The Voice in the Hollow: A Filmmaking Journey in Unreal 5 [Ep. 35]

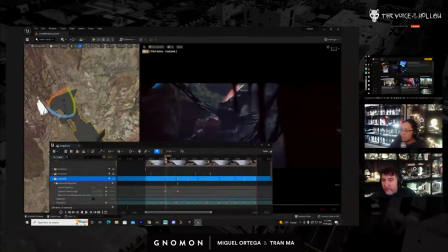So what is that right there? How wide is that? It's not wide enough because as it goes too. Can you wide, read out the numbers? Like 34. Yeah, okay. So you see what 34 looks like. And then what is it transition to? So like 75.
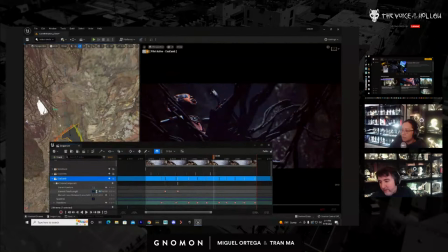Which really, I should just do 75. So let's go to 75 here. And actually, what I'll probably do is I'll go a little bit over.
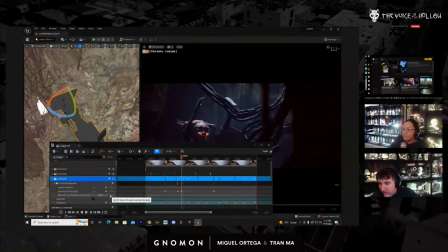Crash zooms are what? Like, shot, like, is it style in like the 70s? 60s and 70s. Like, you see it a lot in like spaghetti westerns. And, horror movies.
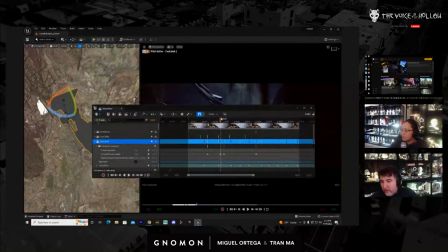So what I did here is I went a little bit over. So I went to 77 and then really quickly went back to 75. So it has like a bounce. So that it feels like the guy missed his mark and then tried to fix it.
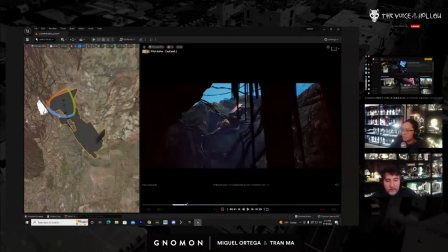So let's see how that looks. So you see it just gives it some action. Like, yeah, and there's no motion blur that you guys can see right now. It does feel different when you render it because you'll see the blur in the frames.
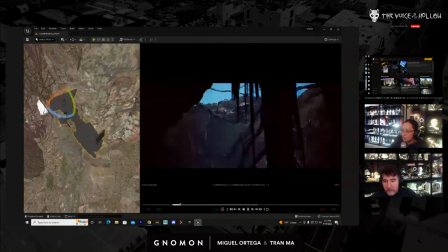It'll be even more dramatic. Yeah, I definitely like that crash zoom. So since we're going with that older style aesthetic, crash zooms and stuff like that are definitely something that I want to add. Yeah, because our color palette is actually influenced by the 70s,
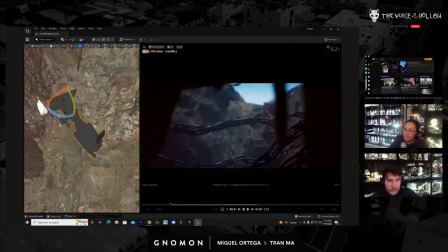and then the look of the grain is definitely from the 60s, 70s era too. So these two, I like them, but they're kind of very similar.
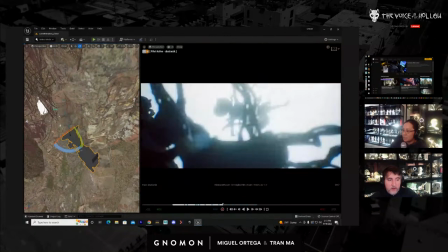So I want to try to find another one. So this is another one here that's just more abstract.
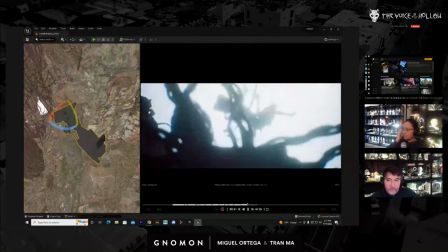I'm going to save it, but I probably won't use it. But let's add keyframes to that. So I'll go to the first frame.
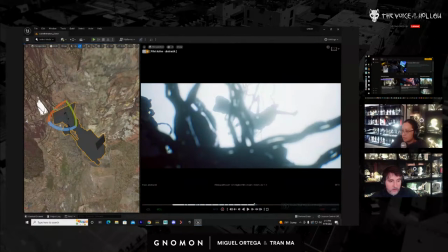Now add a keyframe, go to the last frame, I'm going to add a keyframe,
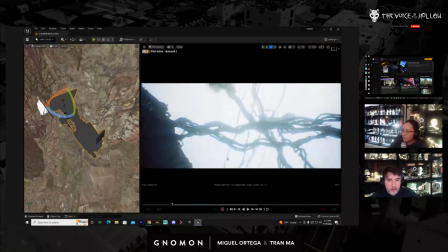and here let's push out, or push in, no it's pushing out, pushing into the hole but pushing out is the right terminology, so then we could do something like that. Again, I might not use this, but I want to have it in case.
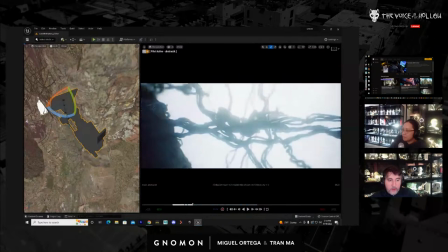Also see what happens if I pull the focal length to make it a little bit wider.
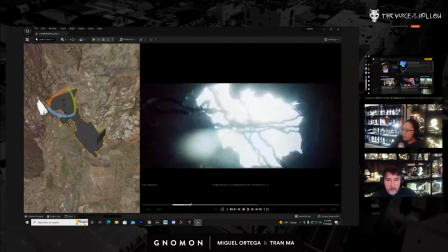Oh, that looks cool.
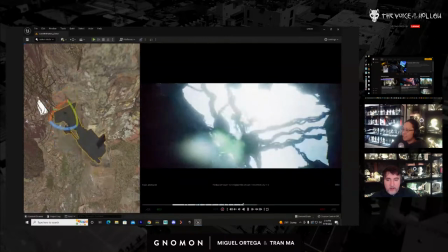Only thing is that you can see the vines don't connect to anything. Yeah, Allah is just floating in the air. Yeah. But it is kind of nice to see the hole, though, like how bright it is, and then the surrounding walls look nice.
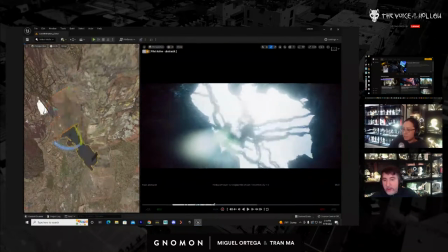Yeah, so that one we might use this for a completely different shot where we could art direct the vines, not one that's already animated.
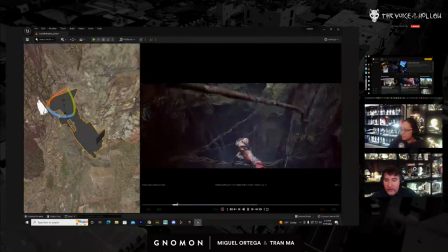So that's okay. I'll save it, and we have it. Here's another one. Yes, comment. The flare is making it awesome. Yeah, like the bloom, blown out lighting.
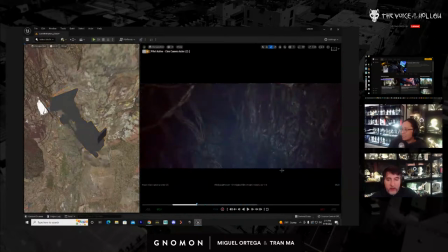So let's do some more chaotic shots here. So I'm going to create a new camera. And this one I want to follow Ala. So let's just come over here. She should be wearing her mask, which she's not at the moment.
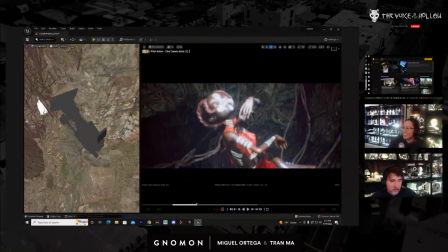Yeah, this is after she's been stabbed in the face with the sphere. So the sphere in her face is not there right now.
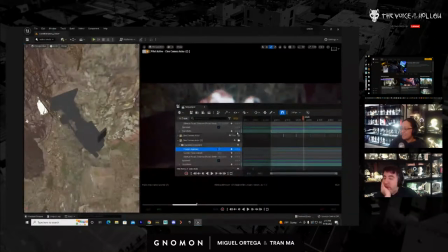So first thing I'll do, I'll usually set the aperture to 1, which you usually don't want to do in live action,
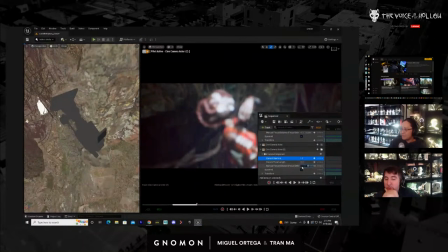because you'll get a very crazy shallow depth of field, which looks really beautiful. So why is it a problem? The problem is your circle, your area of focus becomes so small, so tiny,
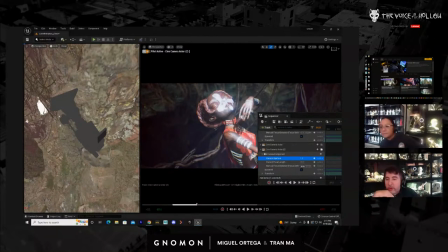that it almost becomes impossible for the focus puller to keep the shot in focus.
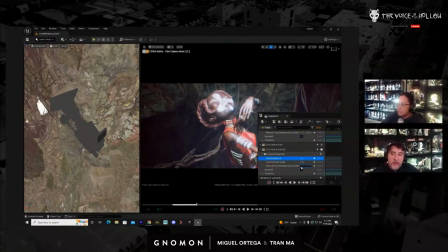So that's okay, because it's digital and I really like the shallow depth of field. It really makes things look a little bit smaller. It works well for this. Yeah, because it makes them look like dolls, which I kind of like that. So I also want to set my focal length to around 50.
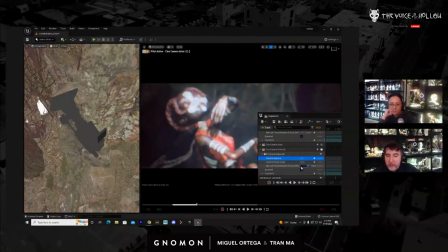My favorite focal length is 80, but this might be too zoomed in for the shot. So let's go to like this. That looks kind of cool.
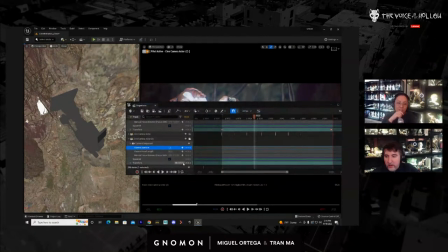This one won't be too hard to fix.
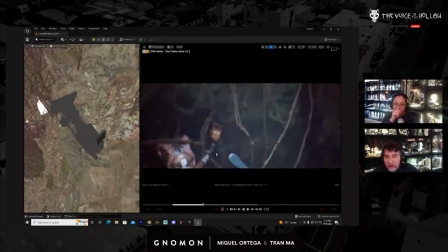Okay, and then let's go down here. Oh, that's nice.
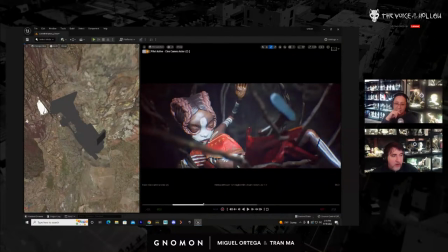Let's keep her face in there. So now I'm adding keyframes and moving forward a little bit.
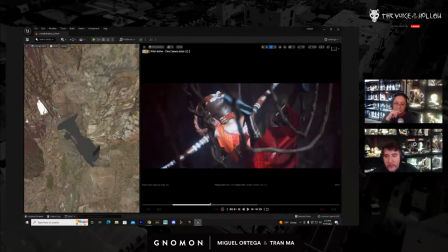Moving it down. Not rotating it too much. Adding keyframes. So usually I'll start with the first frame and the last frame where I want it to start and where I want it to end. But if I want a chaotic camera move, I don't want to do that.
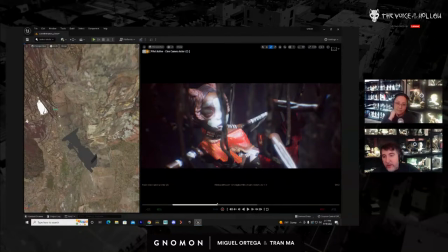I want to just go in this linear fashion, which will make the camera movement much jerkier, which is exactly what I want.
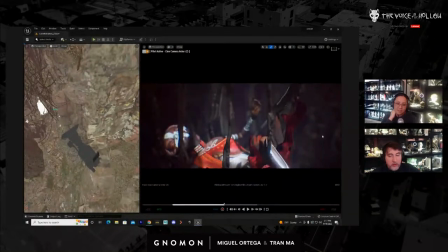So then I just keep moving forward. Bring this down.
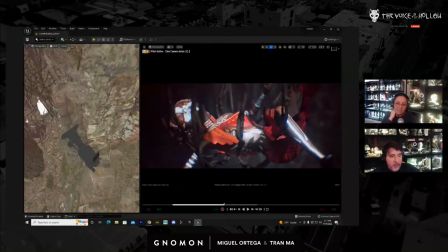Add a keyframe. And I'm not adding keyframes to my focus distance, which is stupid of me.
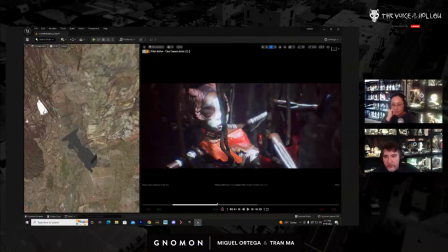So let's do that here. I was adjusting it, but not adding keyframes, so not good.
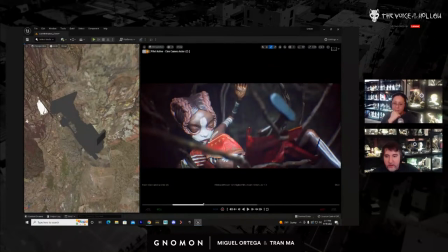That's very pretty right there. Yeah. Wonder how that's going to look with the mask.
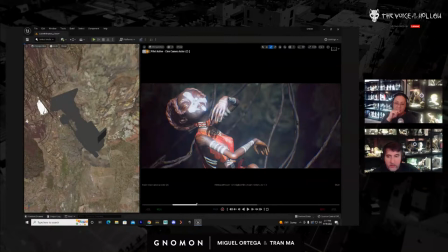That looks nice, too. They look kind of pretty, considering what this is. There's a photograph of this woman that killed herself, I think, from the Empire State Building. And she landed on top of a like beautiful 1920s car.
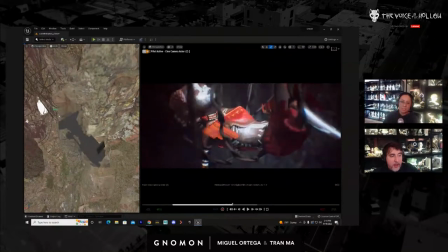It's an old black and white photograph. And she landed beautifully.
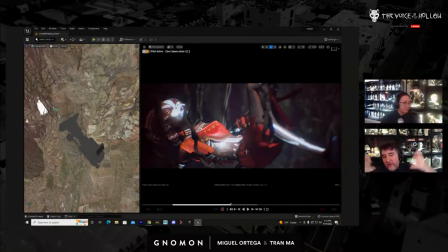Like, she looks like an angel, and the dent in the car almost looks like wings. And she just landed in this very photogenic pose. It's horrible. It's a horrible photo. And I guess part of it works is because it's black and white, or else you probably would see that it's very disgusting.
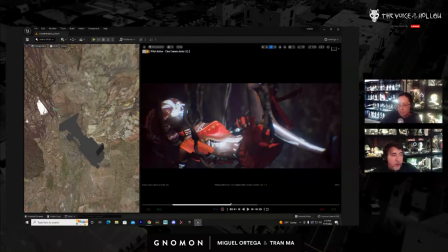Yeah. There's probably blood everywhere. But she was clearly a very pretty woman, and the photograph is very famous for...
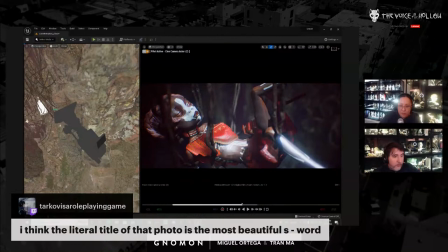I think the literal title of the photo is the most beautiful S word. Yeah.
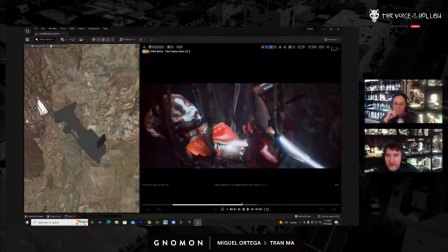Oh, you found it? Well, I think I didn't see it. That's one of our audience members. Yeah, so...
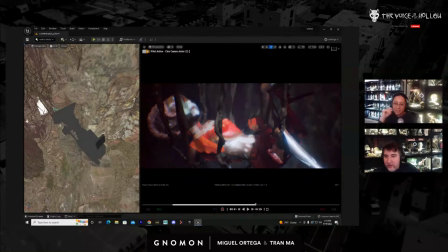Which is horrible. Yeah. She won't look as pretty, though, when you have the mask on, which is kind of a shame. That's okay. All right, so let's take a look at that. Oh, that looks nice. So I like that.
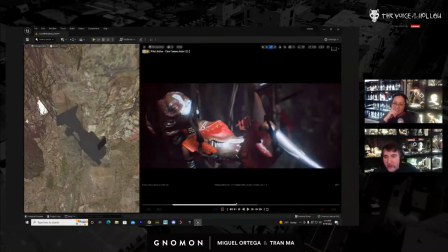So now I'll go in between my frames and just kind of offset it just a tiny bit. And for this, I'll usually slower my camera speed just so that the movements can be much more small. And that's just like adding like camera vibrations.